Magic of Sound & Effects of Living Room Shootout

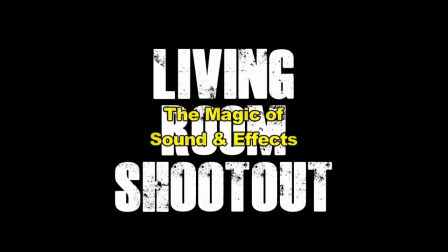(0:04)
Hello, my name is Alex Yu. I'm the director, producer and editor of Living Room Shootout.
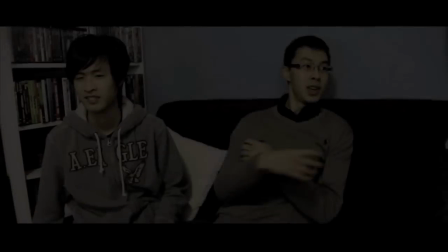(0:09)
I'll be doing the audio commentary on the magic of sound and effects. When shooting Living Room Shootout, I really had no idea what it was going to evolve into.
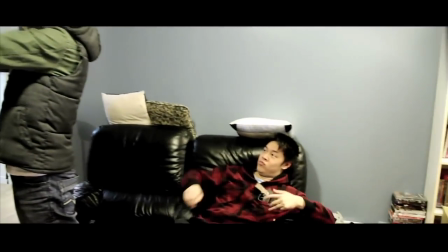(0:17)
Originally, what I had in mind was that we were going to just film it and then I was going to add some sound effects and that's it.
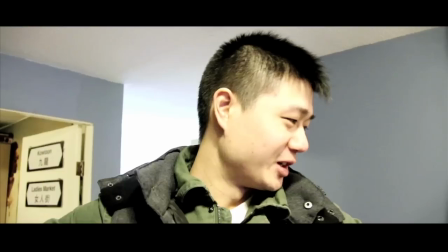(0:24)
Sound, of course, is very important because it brings everything to life. The picture itself is visually stimulating but with the addition of sound it makes the experience complete.
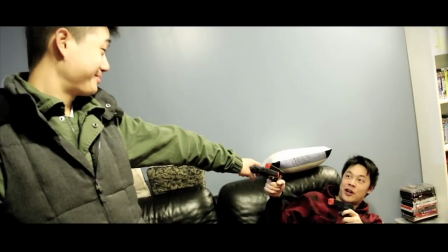(0:33)
So here I'm going to show you what some of the scenes look like with and without the effects. Here you are watching the scene in its rawest form with just the original sound.
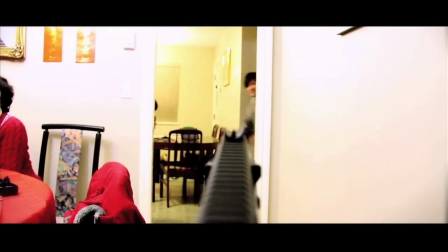(0:45)
And then on my rough cut I wanted to quickly slap on a whole bunch of sound effects.
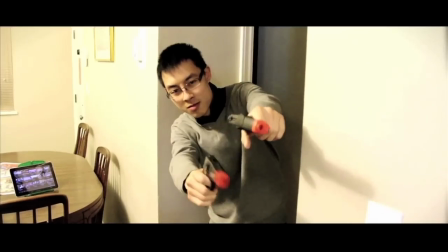(0:49)
Keep in mind I didn't know what kind of gun sounds I wanted to use so I just put everything on.
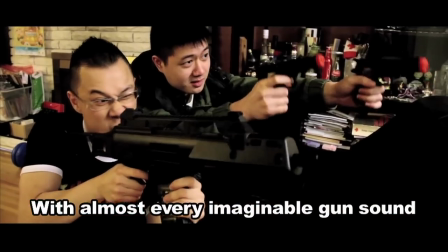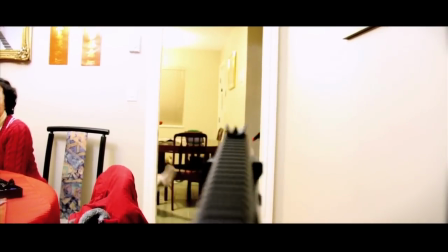(1:03)
Now in this version I cleaned up this sound because we're only using two different types of guns so there should only be two gun sounds.
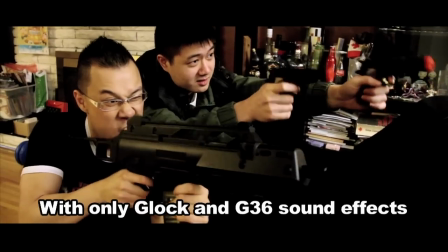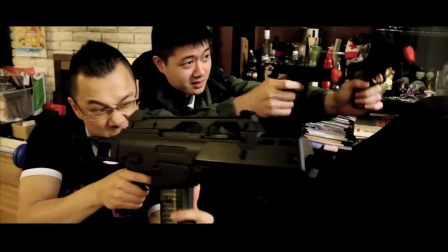(1:19)
The Glock had the sounds of a P90 and the G36 was actually a combination of a gun which was an Uzi and another machine gun.
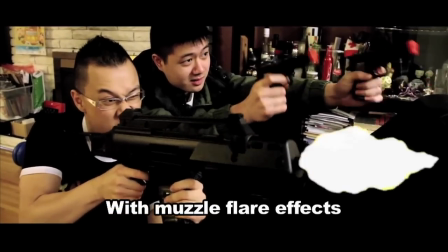(1:29)
After I added in the sound I felt it was not quite complete yet so I decided to take it to the next level by adding muzzle flare.
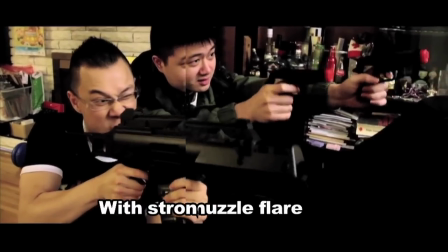(1:39)
The muzzle flare needed to be more intense to make the gun look and feel more aggressive so I decided to put an additional muzzle flare.
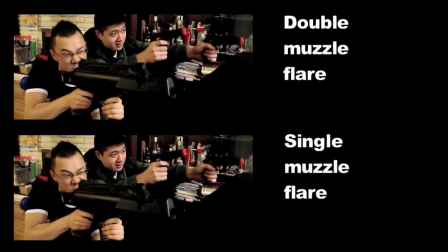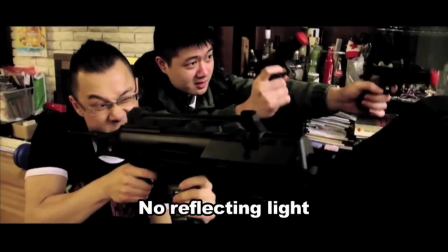(1:53)
Afterwards the final thing I did was make the environment brighten up with every shot.
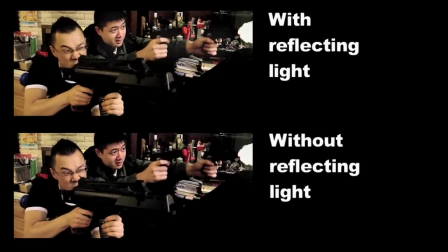(1:57)
The muzzle flare creates a bright light and therefore that light from the gun should be able to brighten up the environment on nearby surfaces which include the gunner's body,
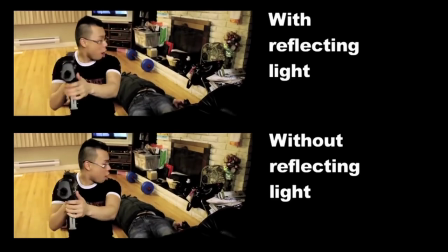(2:06)
face and everything around him. Here is the final product.
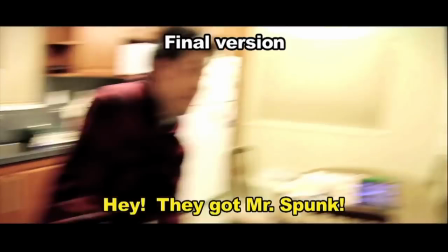(2:12)
I hope you enjoyed this commentary. All these effects were created in post production using only Final Cut Express.
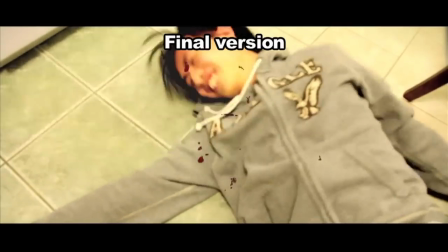(2:18)
Everything I've done was made possible with the help of tutorials and inspiration from Freddie Wong aka Freddie W on YouTube.
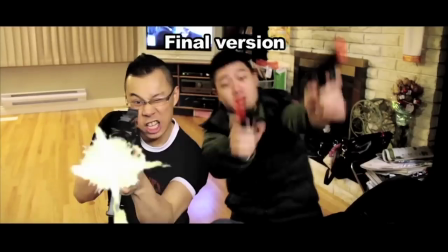(2:24)
I just want to take the time to say thank you to Freddie and Brandon for doing what they do and just being an inspiration to filmmakers like me
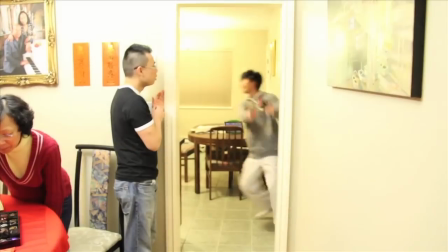(2:31)
to make what I thought would be impossible to be possible with just a little help of movie magic in the comfort of our own homes.
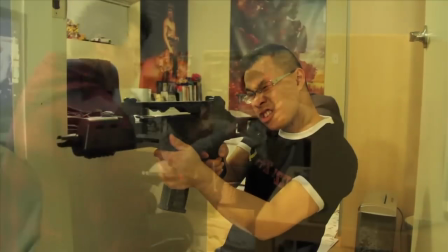(2:37)
My name is Alex Yu from Rage and Rona Productions and I hope you enjoyed this commentary for the sound and effects of living room shootouts.